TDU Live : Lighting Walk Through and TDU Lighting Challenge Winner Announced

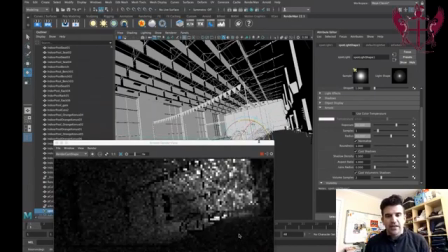[32:28]
So the way that I was doing this is like I was kind of playing with the different angles of the
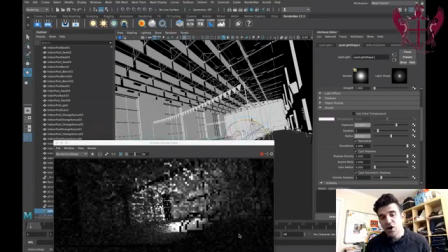[32:33]
light and whether or not I wanted to focus it around the window or whether I wanted to focus it around the back.
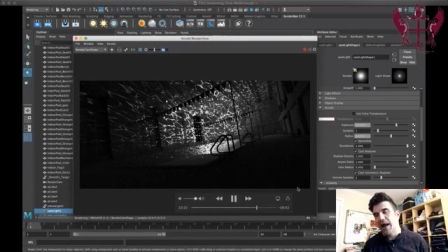[32:38]
And I just kind of wanted to pull everything into this area, into this like back corner, so that the eye of the viewer can really focus in back there.
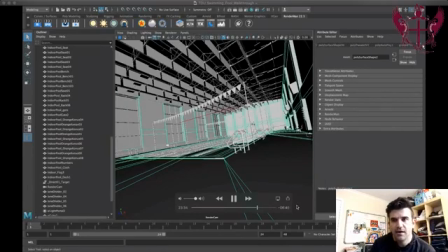[32:52]
Okay. And then let's see.
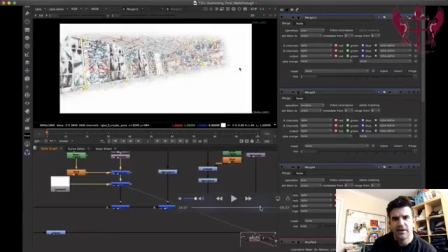[32:59]
Let's go ahead and skip ahead here to the comp.
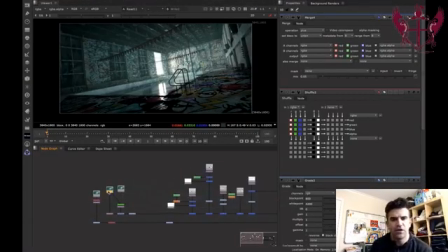[33:05]
So now we're in the comp, and as you can see, we've got the original render.
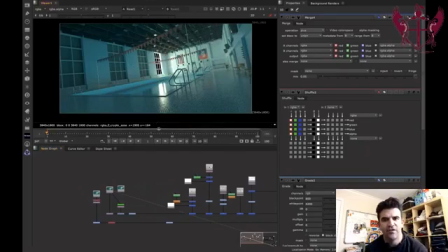[33:09]
Again, I lifted the pool values a little bit more just so we could have some more values to work with in there. And then the first thing I did was I just kind of, I wanted to saturate it out because after looking at it, I thought it was a little bit too cartoony in color.
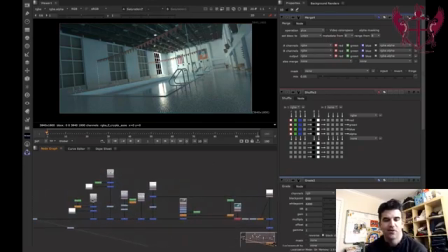[33:25]
So I wanted to kind of pull some of that saturation out of there. Again, make it feel a little bit grimier and let the graffiti colors really stand out.
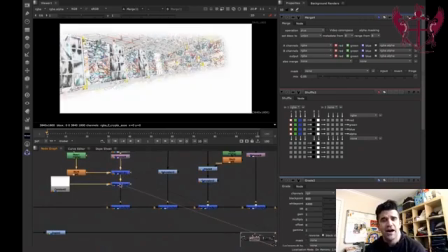[33:33]
So again, because this is a still, I can just create some pockets of the graffiti.
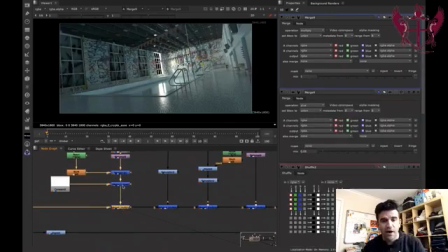[33:39]
So I just rotoed out a certain area, layered it over white, and then multiplied it back over the top. And again, by layering it over the white, you're creating values of 1. So it actually doesn't change the image at all in the areas that it's 1.
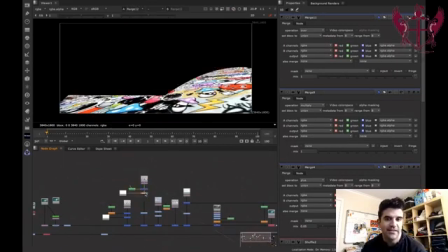[33:53]
For this area, I really like these in the foreground because I thought there was just some more detail in them.
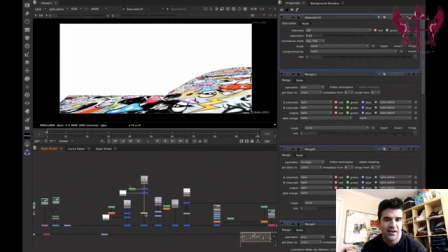[33:58]
So I isolated those areas, kind of blurred out the side a little bit, adjusted the saturation slightly, and then pop that guy over the top there.
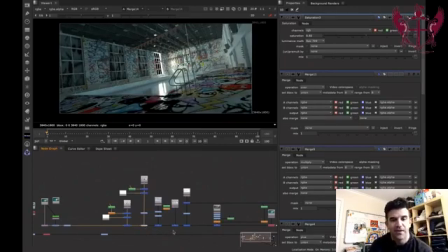[34:08]
So now you can see there's just a lot more graffiti in the foreground. Now we can add in an additional level of just like some subdued graffiti to kind of fill in the blank spaces around the scene a little bit.
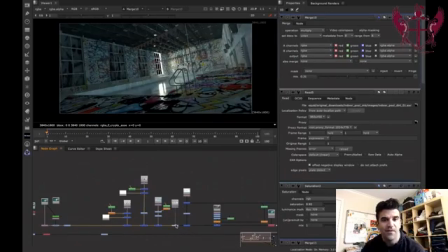[34:21]
Then we've got this dirt map that's going to kind of go through and just make everything nice and kind of gritty and dark.
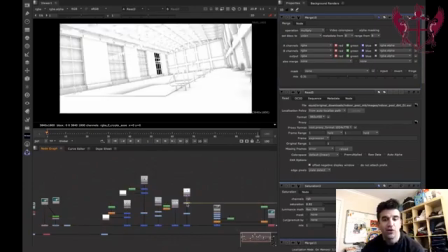[34:29]
And then we can add in our ambient occlusion, which again, you want to layer that over white so you don't like bombard the background too much and you don't blacken out the background.
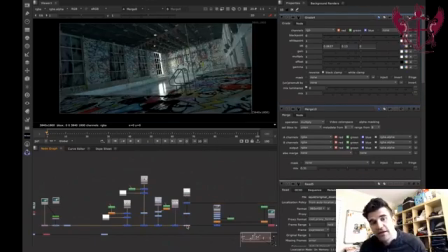[34:40]
And now I added a little bit of color to the ambient occlusion as well. So it can add a little bit of like the blues because you just don't want it to make it like super dark.
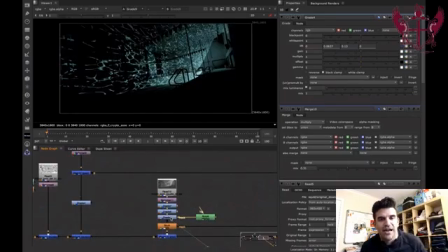[34:49]
Then we've got our caustic pattern in there. We want to adjust it, add some color, and then add that back over the top.
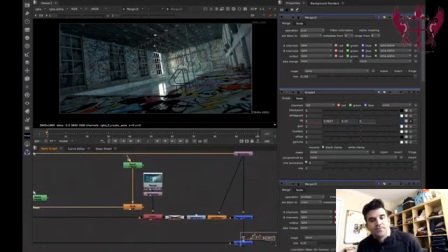[34:56]
So now we just have a little bit of the caustics bouncing around. From there, this one was kind of goofy.
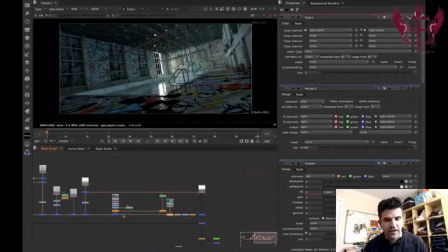[35:03]
So when I was layering everything together, sometimes the alpha channel got a little out of whack.
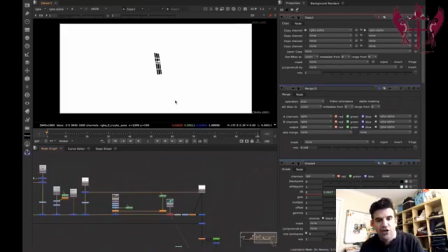[35:09]
So this is the alpha channel. So all I do is I add a copy channel, and I take the original alpha and I swap it out to what we have.
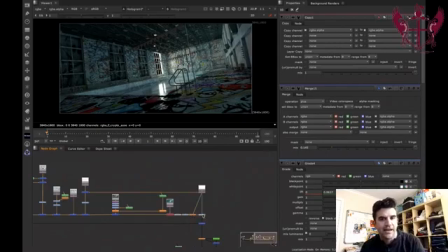[35:15]
So we have a nice clean alpha towards the end. I did some color adjusting there, layered it over just like this bright white because there's really no values back in the outside world.
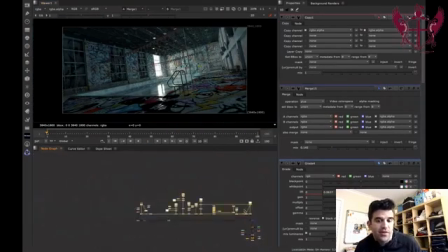[35:28]
I just wanted that to be super bright. I used a little bit of light wrap around the edges there, and then layered that over the top.
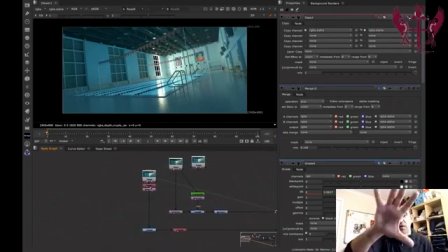[35:36]
The next step that I wanted to do was I wanted to add just like some light rays or just like some fog in there a little bit.
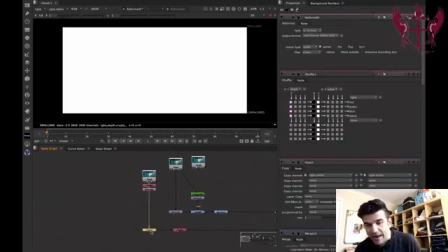[35:45]
So what I did was I rendered out the depth pass out of Arnold,
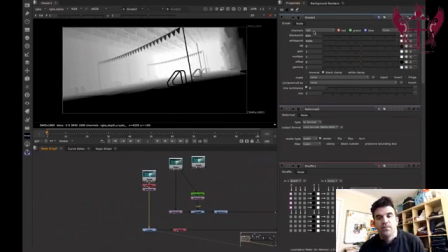[35:50]
and I used the grade node to pull out actually, let me pause this for a sec. So just because I want to explain this. So I've got the Z depth pass.
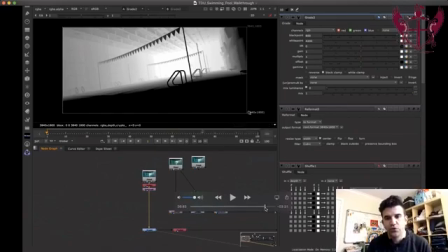[36:02]
And again, I used this shuffle node to shuffle out the depth pass.
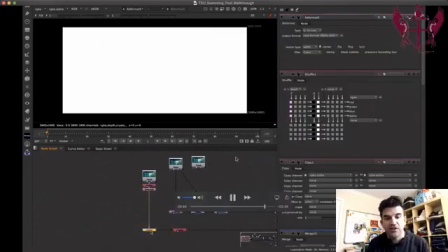[36:10]
And then what I did is I created a grade node.
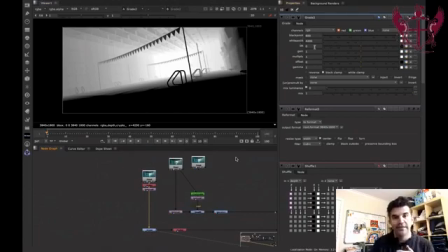[36:12]
And what you want to do with the grade node is use the black point and the white point to pull out these Z depth values in the Z depth pass. So if you look down there, you can see that the alpha numbers range from like 200 to 3,500, or like,
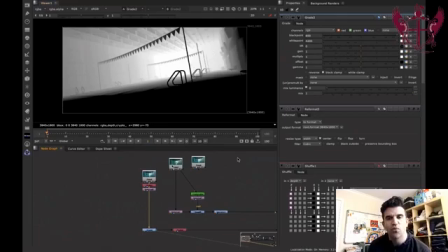[36:30]
and you can kind of roll over where you want it.